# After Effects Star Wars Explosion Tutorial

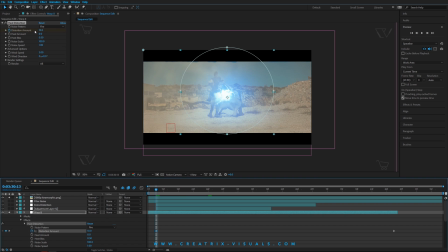(12:14)
So it starts high, as you guys can see, distortion amount 10, but then gradually, as our scene plays out, it will drop down to zero.
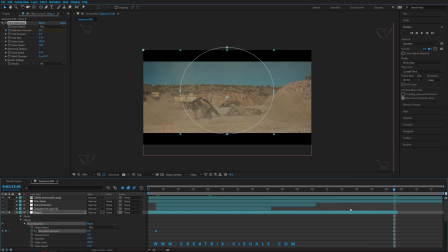(12:23)
And playing around with your keyframes and how fast or how slow an effect takes place really can make or break your composition. So keep that in mind, guys, it's a good tip.
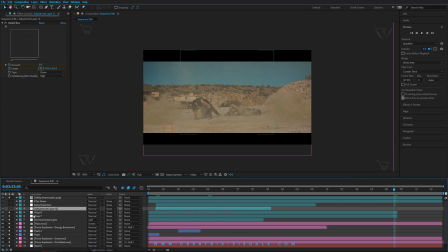(12:37)
And yeah, now after my distortion effects, I want to implement a blur effect, but not just a random blur effect.
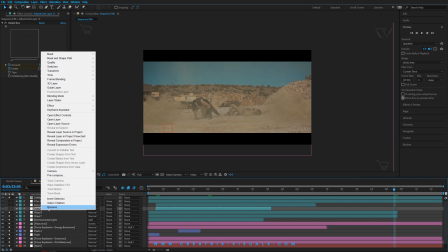(12:49)
I'm actually did not name my layer, so I'm gonna name it right now. So click right click, rename, let's call this one blur.
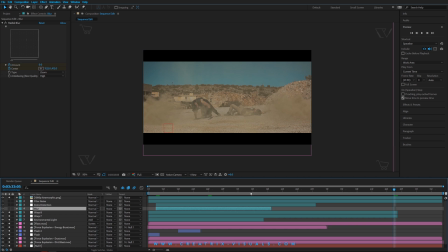(12:58)
So what does this layer do, basically? So I'm gonna go right here and open it up, even though it still looks place cool.
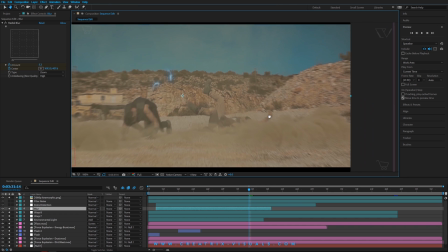(13:07)
So if I zoom in here, guys, you can see that I have a cool blur effect that starts from the center,
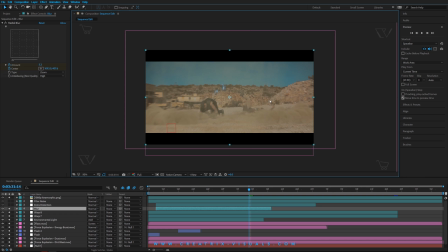(13:14)
and as it goes outer to the outer edges of the frame, it maximizes. But it has that cool radial effect, and it's really cool to use when it comes to explosion or something very dramatic and violent happens.
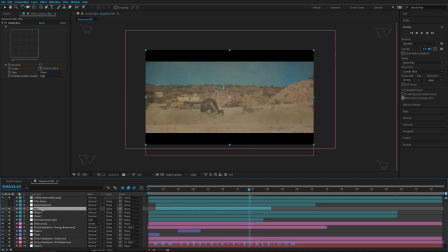(13:29)
So the way that I did this is I created a new adjustment layer, as always, and then I went to effects,
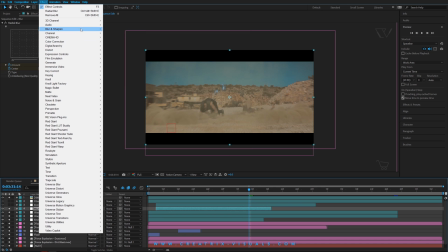(13:35)
blur and sharpen, and selected radial blur.
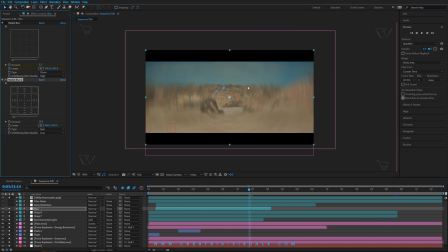(13:40)
Now, the first time that you open this effect, it kind of looks weird because you have that kind of spin effect, but if you go here to the type tab, you can select the zoom effect, and this is the one that we want.
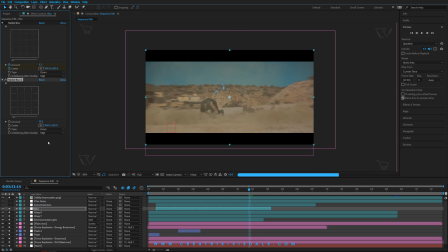(13:53)
Now, I would change the anti-aliasing to high for the best quality, and let's say that our action was happening on the side, you can select the center tool and bring it that point of origin right there. So since our explosion happens in the center, I'm gonna leave it in the center.
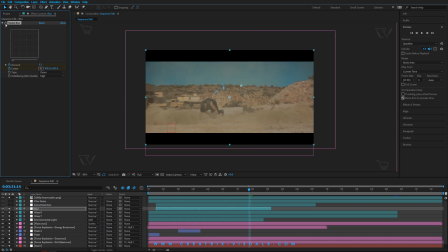(14:13)
And now what you need to do, guys, as I explained you before with the distortion effect, is how to basically bring it in and then dial down. So as you can see, guys can see, if I click my arrow again and go to effects, I have my blur effect,
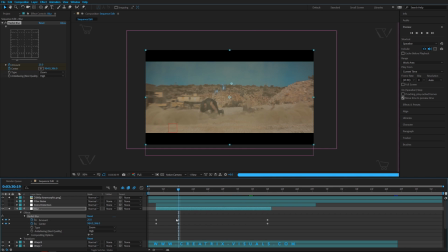(14:29)
and I have my keyframes, and I tell it,
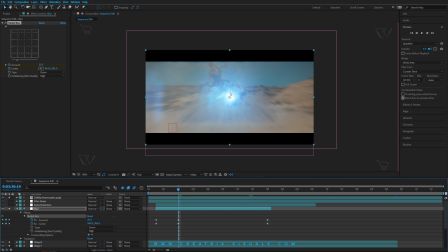(14:34)
hey, start, and when the explosion really happens and it's at its peak, I would put it to a very high amount, but then gradually I would remove it. And again, playing around with the keyframes and the timing really makes a difference.
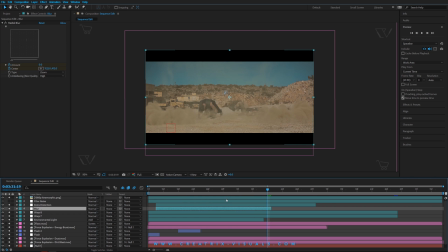(14:50)
Now, I have an extra distortion because the blur effect kind of merged everything into lines, so I just introduced another small distortion just to take that
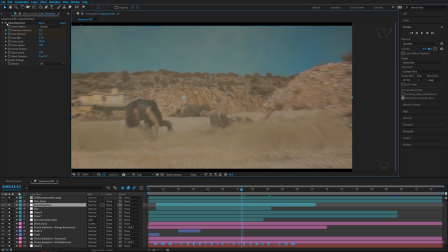(15:03)
clinical cleanness lines off that, because if you go before, you can see it's very straight, and with just an extra little distortion effect, it helps out.
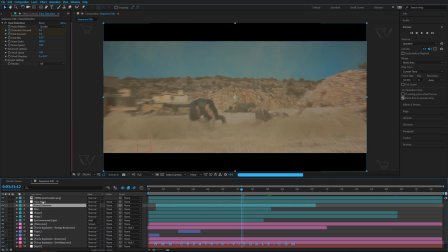(15:15)
The last thing that I do, and I do this always, all the time, is create a new adjustment layer and implement a grain effect. Some people are very picky when it comes to grain, but when you're doing visual effects,
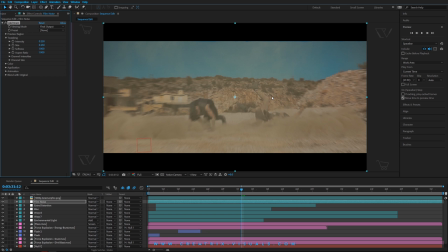(15:30)
it gets to the danger zone that everything looks way too clean, like almost to like an artificial way, because obviously VFX is not real and it's a computer generated image.
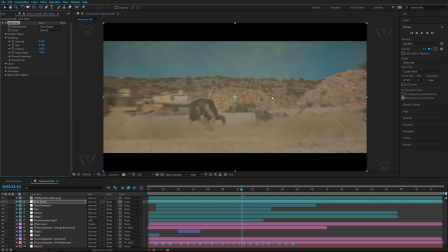(15:45)
So by implementing a grain effect, you really merge everything together and you kind of make it look less perfect, let's say.
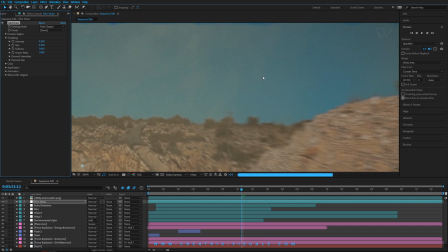(15:54)
So if I zoom in here, guys, and remove the grain effect, you can see before and you can see after.
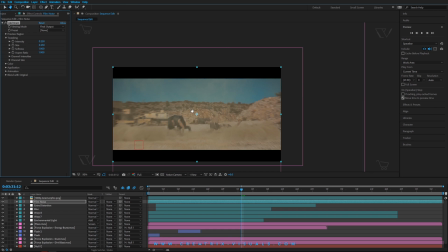(16:01)
This really helps, and I highly suggest you guys use grain.
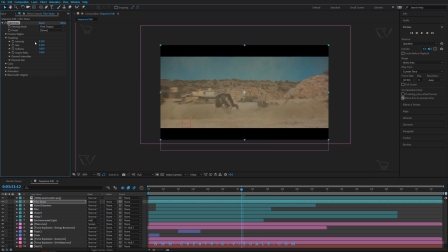(16:06)
I mean, of course, do not go overboard. As you guys can see here, guys, I have the intensity to 0.25 and the size to 0.25, so very small, but it really makes a difference into merging everything into one image.